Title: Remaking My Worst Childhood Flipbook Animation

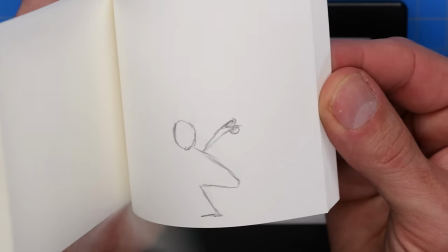249s
There's something about this one has a little bit of a nicer the anticipation, you know, when he swings his arms back right there.
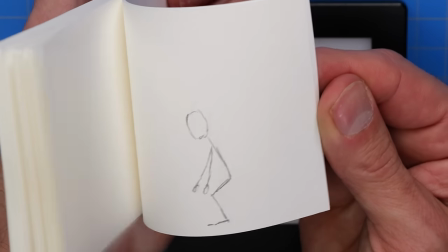257s
Just there's something about the way that moves that feels a little bit nicer. So we're gonna go with this one, and we're just cutting out half of the entire flipbook, but that's better because it feels better. So what I'm gonna do now is I'm just gonna look for a few spots where maybe I could exaggerate the poses just a little bit.
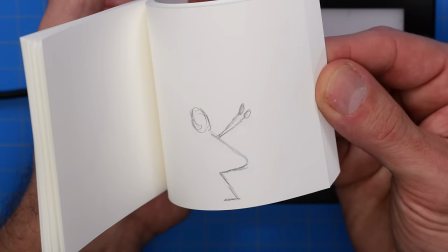273s
I think maybe right there when he swings his arms, I'll just kind of push that a little bit further.
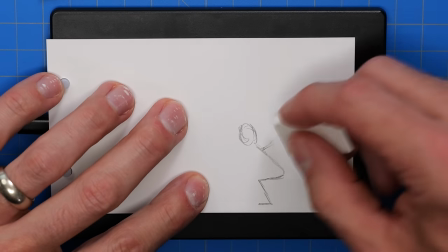279s
But it's feeling pretty good, really. It's just kind of how far back the arms I want them to go.
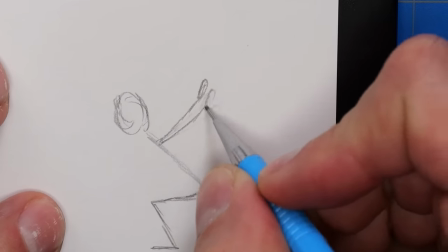289s
It's not a huge difference, but I think maybe on this frame after, I'm gonna adjust these arms a little bit. Right now they're only up there for like one frame, and I wanna have them hang there just one frame longer, so I'm gonna adjust.
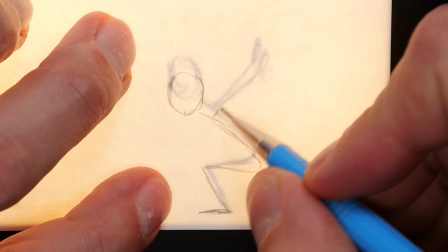313s
So instead of those going down quite as far, we're just gonna
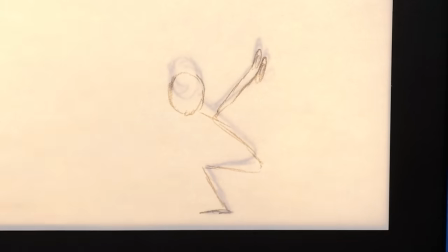319s
give them a little more, just like one more page of hang time up there, really.
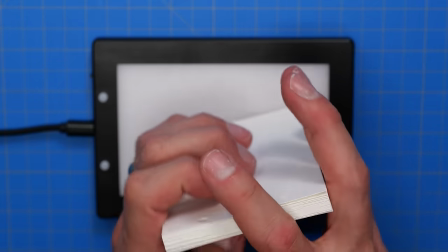325s
See what that looks like.
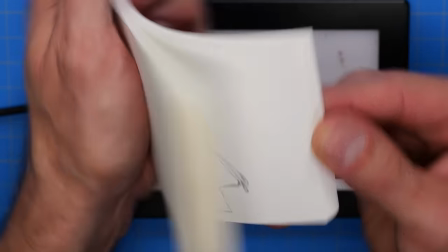329s
And this right here, between those frames, it's kind of a big move.
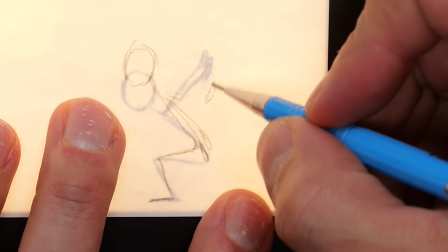336s
So because this distance is like pretty big right here, this would be a good spot to just kind of throw in a bit of a blur frame.
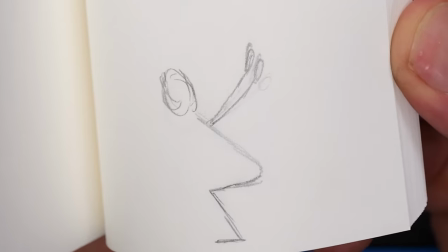348s
Yeah, see, that little blur is kind of nice. So you get a little bit of extra hang time right there, and then a big blur.
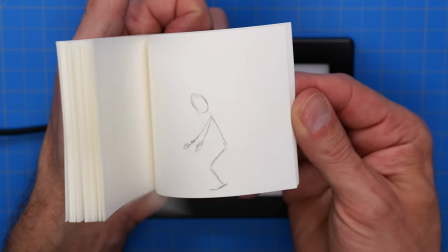356s
Yeah, so this is feeling pretty good. So I've got my basic stickman version that just kind of gives us the mechanics of what we're doing here.
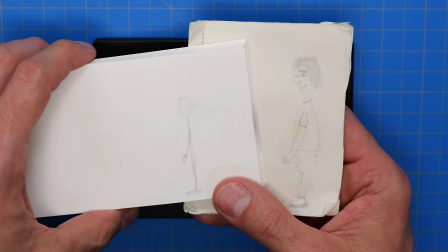364s
And now what I can do is draw the full character over the top of all the stick figure drawings.
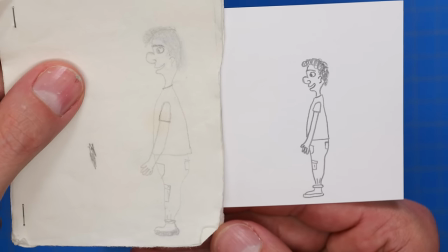373s
Okay, so here's my character. I tried to be really faithful to the first page of this flipbook in his design, his pants.
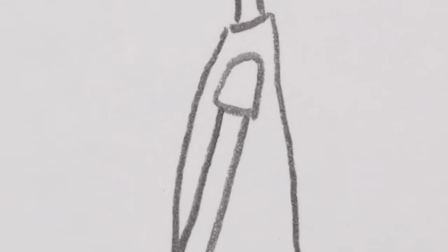379s
He's got the pegged leg down at the bottom. And now we're gonna draw him on the top of all the rest of the frames.
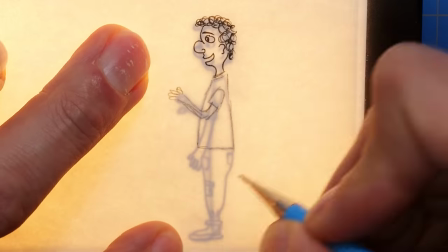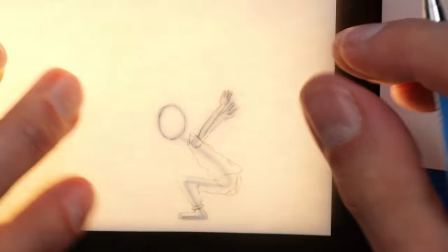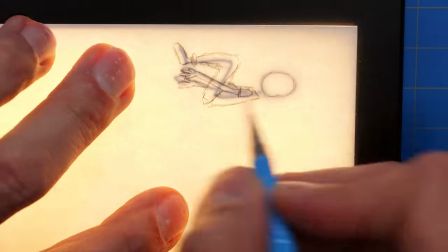It's important to take breaks to eat when you animate, so I thought you guys could join me today as I eat some pad thai.
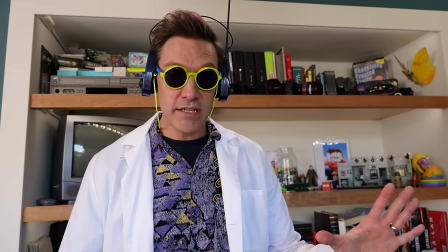410s
Oh, hi, future Andy. I've once again come from the future to give you some helpful advice.
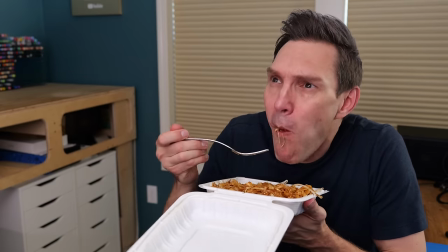414s
Oh, good, thanks. I've done a thorough analysis on all my past videos, and no one wants to watch you eat that.
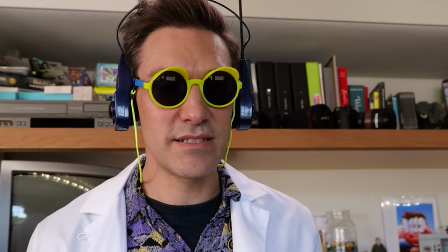421s
Why not? Because. Aww.
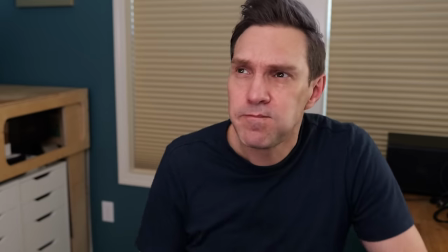426s
But I do have something amazing to tell you about that your subscribers are going to love in the future.
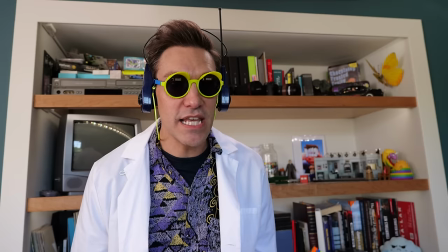431s
Okay. In the future, there's this thing called YouTube Premium.
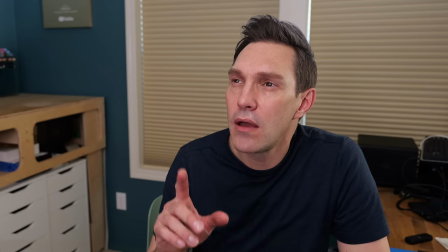435s
You can watch YouTube with no ads, and it has cool features like YouTube Music, and you can share it with all your family members.
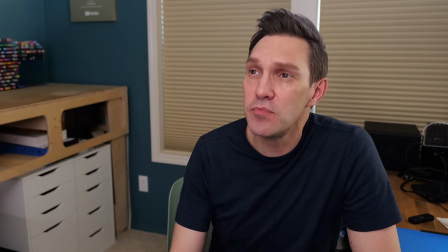442s
You're going to love it. Yeah, actually, we have YouTube Premium already. It's available now.
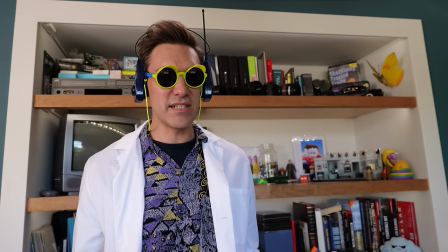448s
You do? What year is this? 2023.
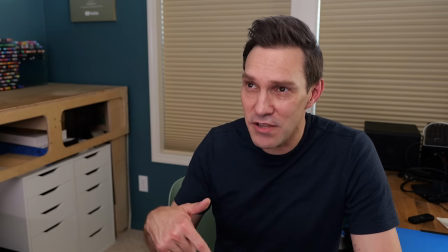453s
I really need to recalibrate this time machine. Yeah, I even have a special link in my video description where if people click it, they can try YouTube Premium free for a month.
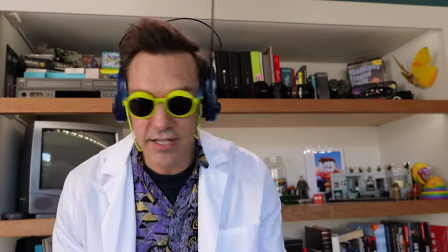461s
All right, well, carry on then. I'll take that. Hey, give that back.
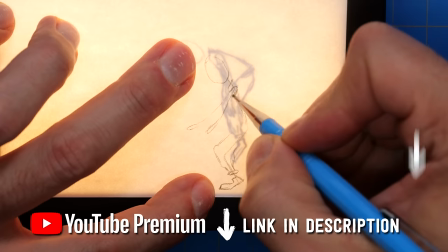468s
Well, that was rude. Okay, I guess I'm gonna finish this hungry. Okay, now one thing I wanna do in the new version of this flipbook is add some secondary animation.
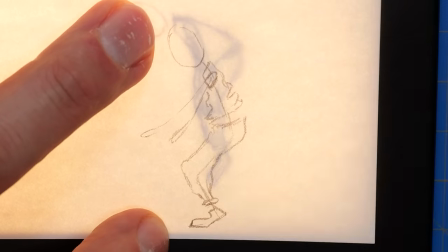477s
So, as he's falling toward the ground, I wanna have his shirt kinda like rise up.
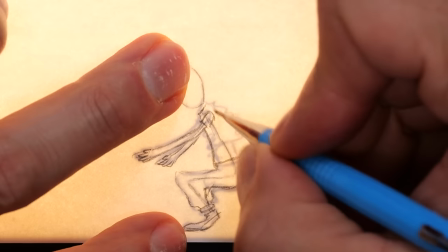481s
You know, as he's falling, his shirt would naturally kinda rise up, and then when he hits the ground, his shirt will settle.
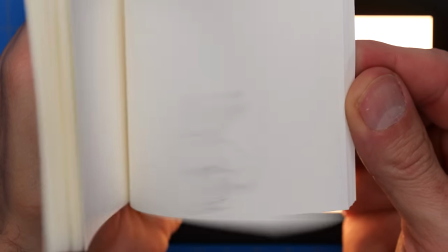487s
And that should kind of help also with the feel of kind of the impact of hitting the ground.
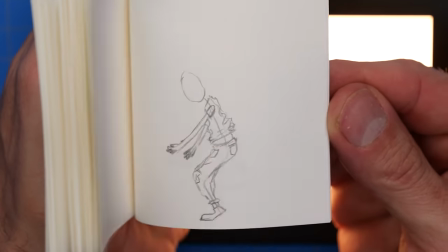492s
You'll see his shirt like straighten out. So that should look kinda fun.